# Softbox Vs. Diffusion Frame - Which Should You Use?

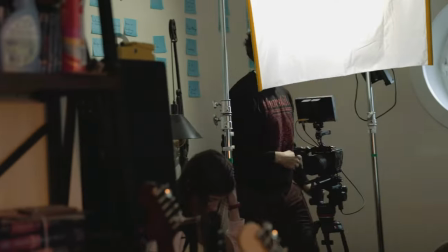The diffusion panel scatters the directionality of the light but has done so in a manner where there
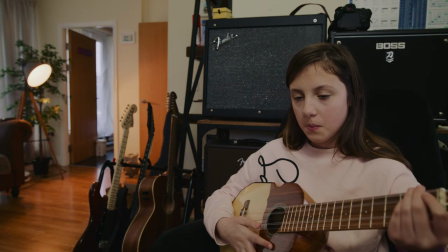is no single direction so the entire location receives a soft blanket of light.
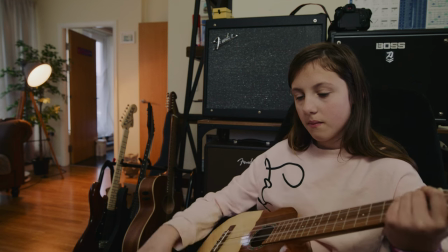If you notice with the diffusion panel even the back walls receive some of the illumination from the diffusion
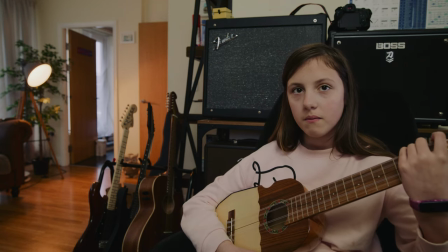panel whereas with the softbox because the light wraps around the subject it does not reach the wall.
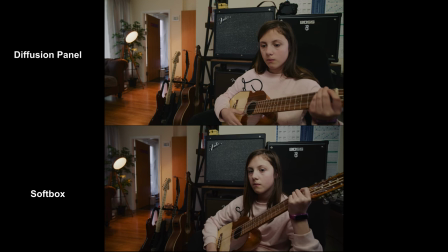However the light from the diffusion panel is certainly a lot more naturalistic looking.
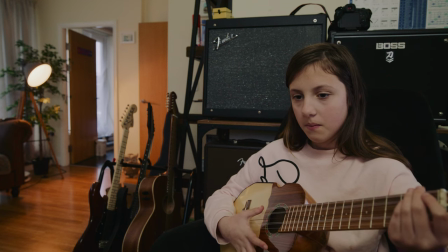While yes there are no shadows on the subject's face which may cause her to appear flatter it also doesn't look like that there is a light
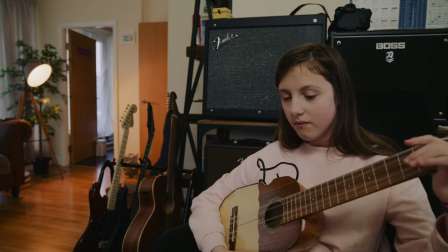on the location which in turn makes it incredibly more organic so you can see why it's used more in narrative situations.
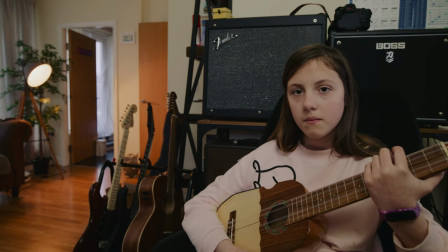However if you did not want the light to reach the back wall you would now have to set up a flag to block the light.
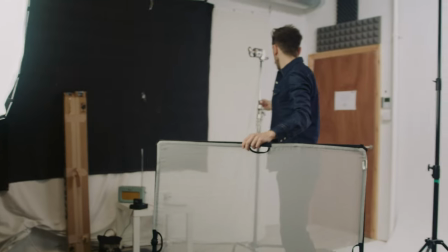So this would total three C stands, two lighting modifiers and one light. On the flip side we can see that why online content creators typically stick to the softbox. So diffusion panels and softboxes they kind of do the same thing but a little bit differently. With a softbox you're going to get better control of the light because of the directionality of the design whereas a diffusion panel is going to be a lot more versatile on set and it's going to be able to offer a much more organic looking soft light opposed to the softbox as to which
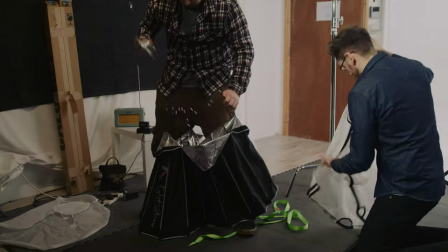one I'd recommend well it's going to depend on what your end goals are if you're a content creator I think you'd probably want to go towards the softbox but if you're looking to create some narrative work or music videos I think the diffusion panel is going to be a better choice so I've been Lewis with Fedevo and I'll catch you guys with another tutorial in a few weeks time